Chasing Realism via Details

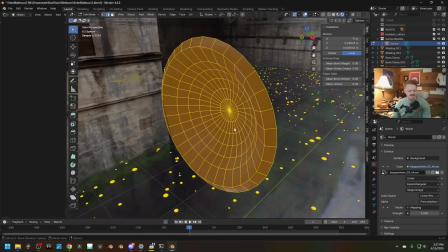41:21 Yeah, this guy right here, which is maybe more high res than it needs to be, but it's just being instanced a lot, so that's not too heavy.
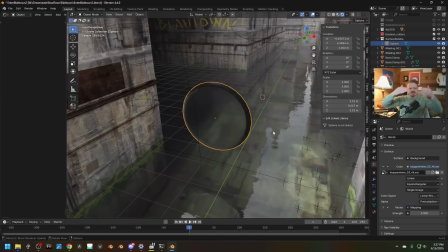41:27 And I'm doing the distance trick, so the bubbles kind of disappear with distance, so they only really show up near the boat.
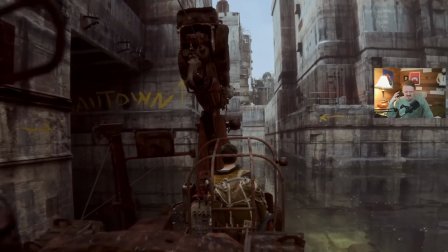41:32 But it adds kind of this sticky, kind of scummy feeling to the water that I think works really good.
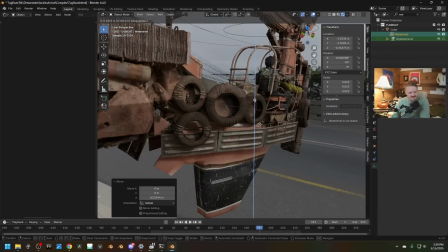41:38 Oh, you can see it on the tire here. I added this kind of water level to imply like the tire's a little bit wet.
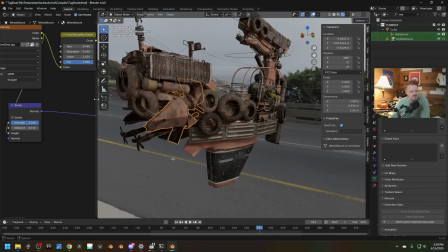41:44 And I just made that part of the unifying dust group I'm throwing at the end here,
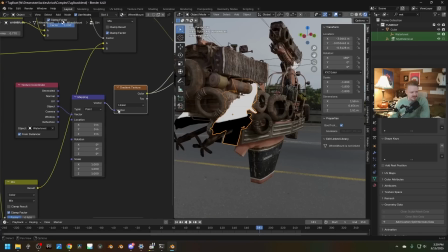41:49 kind of the dirt node group, where I just have a gradient texture and it's using the object coordinates of an empty here.
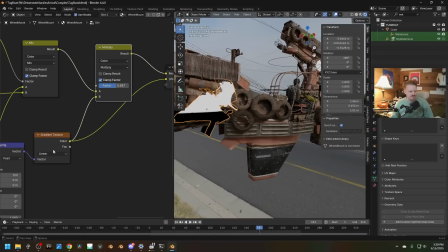41:54 So I can move that up and down. And I'm just multiplying the values of that gradient against the original texture.
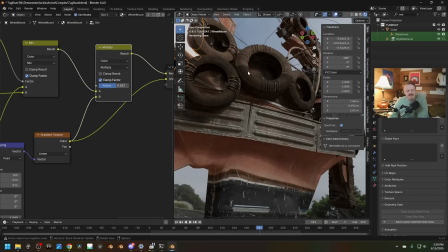42:00 I mean, what would be cool is if this was actually like a little bit shinier or something like that.
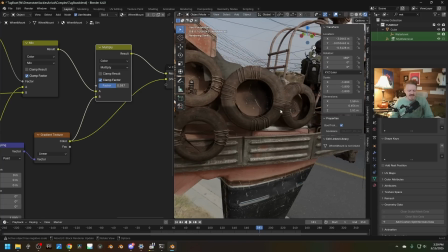42:05 But in this case, I don't know, just having this floating just above the actual level of the water in the scene, I think kind of works okay.
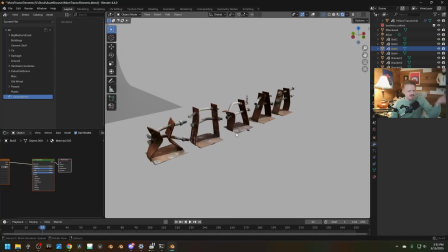42:11 I also added these brackets. I found all these sticking out of like cinder blocks in the woods one day, and I forgot I scanned them forever ago.
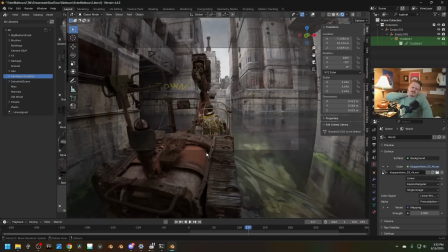42:19 So that's adding a bit. So yeah, I'm feeling a lot better about this shot. Still things to do on it.
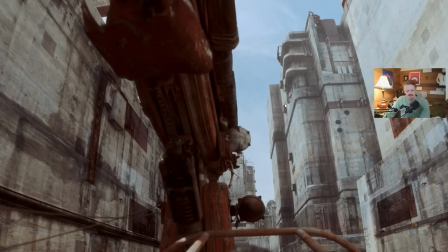42:25 Like, I don't really believe this area up here. And the concrete material in general sometimes works.
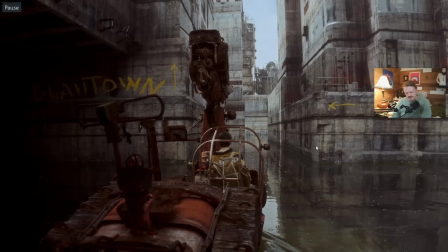42:31 Like, this bit actually I think holds up okay. And this concrete stuff on the edge, like, it's okay. And I'm doing some stuff with kind of using some bevel shaders and noise textures to kind of add, like, worn cement to the corners here. And I don't know if I totally buy that. But it's okay for now. Also, there's light passing on the boat, which could probably be hitting him, you know,
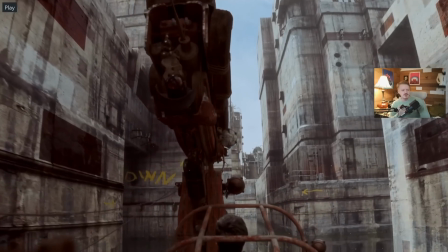42:51 but the big thing is just that there's no narrative element to the shot at all.
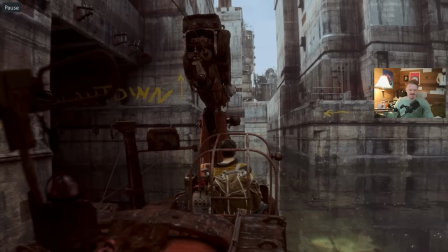42:55 He's got to be going somewhere. You have to be seeing something that's saying something. Right now, this is just a VFX shot that says, look, it's Tom in a boat. And I already have those. So I think I'm going to, add the entrance to the town up there.
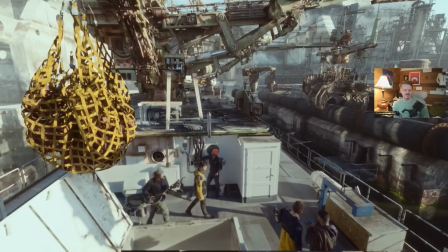43:06 So you're kind of looking ahead, being like, ooh, where's he going? But yeah, that's basically what I've been up to. Just stacking lots of little techniques until hopefully the shot works.
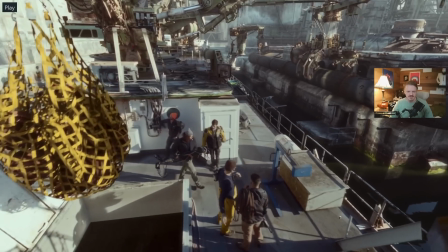43:15 I'm going to be finishing up the tutorial for making this little crane thing here.
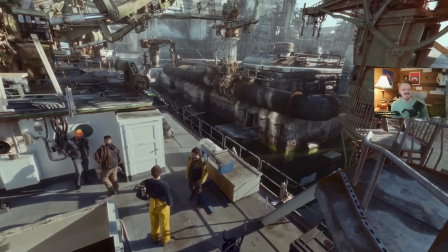43:19 I've been having so much fun with rigid bodies. It's literally every single shot now. I'm like, where can I slip a little simulation?
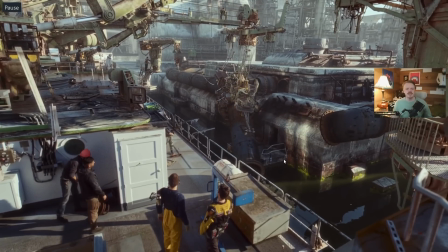43:25 But yeah, until then, I will let you go. I'm gonna go. I don't know what I'm gonna do. I'm gonna finish editing this video. All right, talk to you soon.